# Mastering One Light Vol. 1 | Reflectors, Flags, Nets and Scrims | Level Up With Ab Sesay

In this video, we're going to go down the road of mastering one light. To do this, we're going to take a detailed look at flags, nets, silks, direct reflectors, diffuse reflectors, what the differences are, and some best practices in using them. I've lightly discussed light control in other videos, but now it's time for a deep dive. Hold on, because there's levels to this.
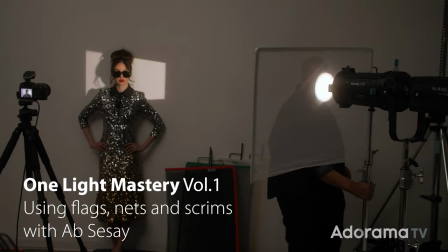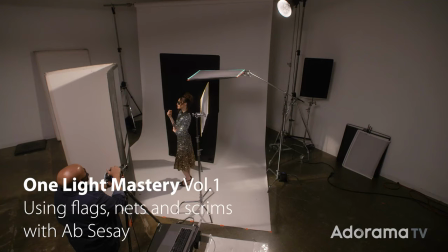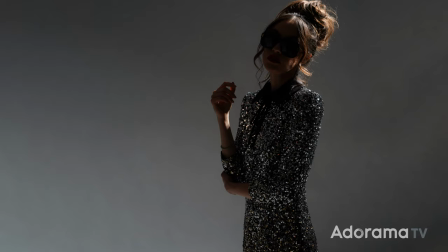0:30 In this shot, we used only one light and went from this to this. and now I'm going to show you how. Reflectors, flags, scrims, and nets, you're going to want to stick around for this one. First, let's talk about the different types of reflectors in all of these examples.
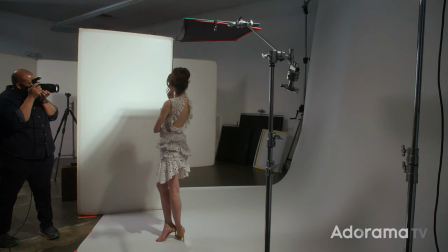0:48 I'm going to be using one hard light source with a net to reduce edge light on our model, and we will be getting more in-depth about the net later, so don't worry.
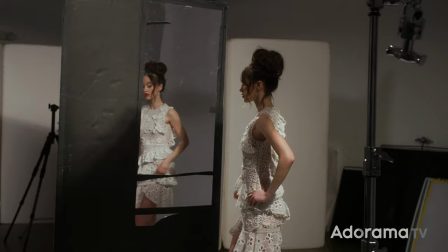0:58 Let's start with a direct reflector, like a mirror or a polished steel, which gives us the same light quality as the light we're bouncing into it.
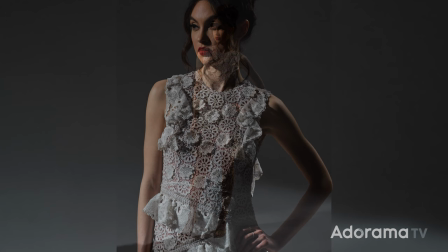1:06 You can see it looks like we are using a second hard light source and not too much light is bouncing around the scene.
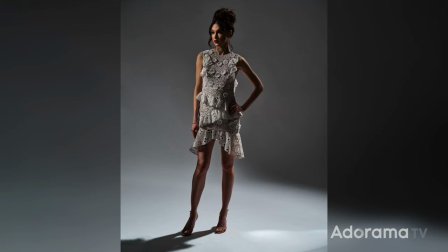1:13 Next we're going to have a direct diffuse reflector. These are reflectors that usually have a silver but not mirror-like surface.
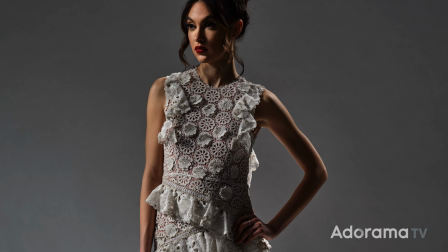1:20 They still give us hard light but not as contrast as direct reflectors and provide additional spill for the background.
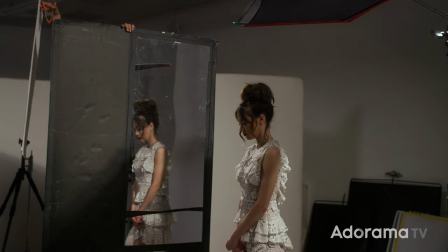1:26 They often come in forms of show cards like I'm using here,
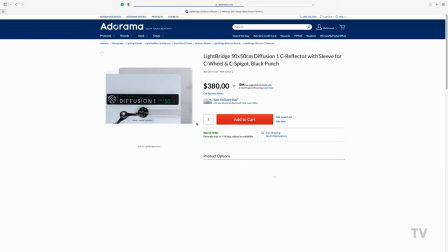1:30 collapsible reflectors that are most common amongst photographers or treated steel often used in cinema.
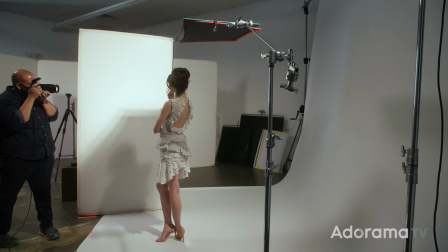1:37 Lastly we have diffuse reflectors. These are usually pure white surfaces that give you soft light no matter what type of light shines on them.
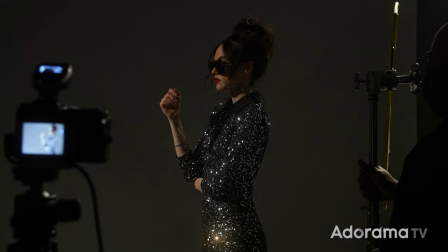1:44 Examples of diffuse reflectors are V flats as shown here, the white side of a collapsible reflector, or even a scrim which we'll talk more about later. Besides the quality of light differences, direct reflectors give you more power than diffuse reflectors. When would you use a reflector? Anytime you want a light without adding a light. And don't forget to think outside the box. For instance, many DPs have used the white side of a truck to light a scene. If it reflects light, you can use it.
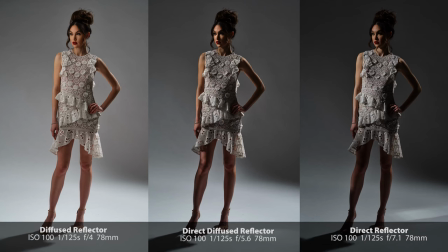2:12 And be mindful of any tone or color that your reflector may have, as this will reflect back into your image. Here are all three of our examples side by side. The direct reflector gives us the hardest light with the least amount of spill on the background, but we do get a slight cross shadow.
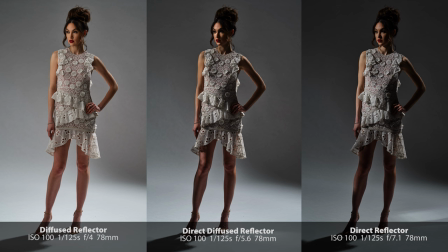2:30 The diffuse The diffuse direct deflector gives us hard light, but with a reduced shadow contrast.
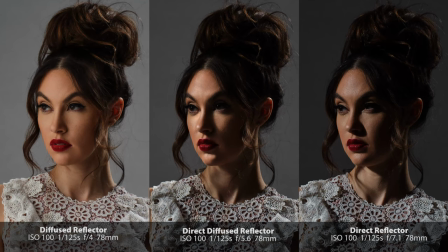2:35 And finally, the diffuse reflector gives us soft light, the most amount of spill, with the shadow contrast reduced even more. You can also note the different aperture settings to compensate for how efficient each reflector is.
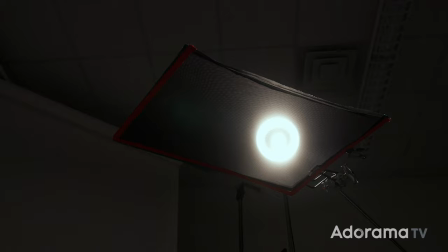2:49 Now let's talk about nets. Nets allow you to reduce the quantity of light without changing the quality of the light in most cases. The most common nets are single nets, defined by their green color, and they reduce light by half a stop.
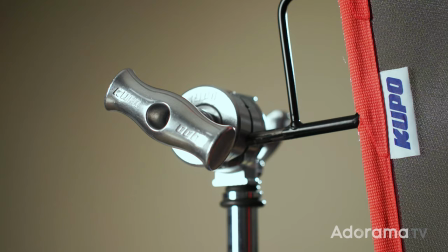3:03 And double nets, which have a red color, reduce light by one stop.
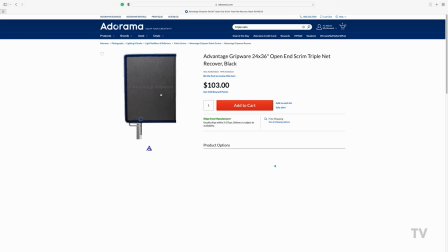3:06 There are also triple nets, which reduce light by one and a half stops and have a blue edge, but they are less common. There are white nets as well, and are virtually the same, but differ in that they reflect some light. In most instances, if someone calls for a net, they want a black one, and will clarify if they want a single or double.
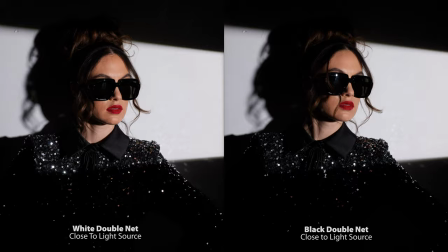3:26 To show the difference between black and white nets, here I'm showing a side-by-side of a black double net and a white double net placed close to a light source,
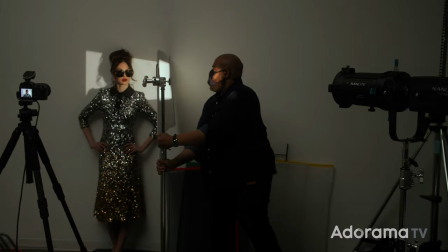3:36 then moved away from the light source and close to the subject.
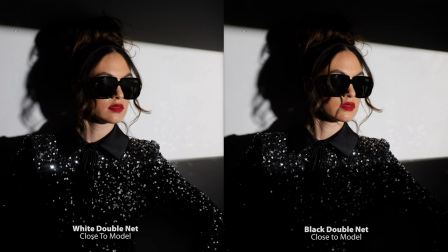3:40 You can see with the black net there is no change, but with the white net, once brought in close, starts to act like a reflector as well. Some common uses for nets are evening out exposure between two people in the same shot.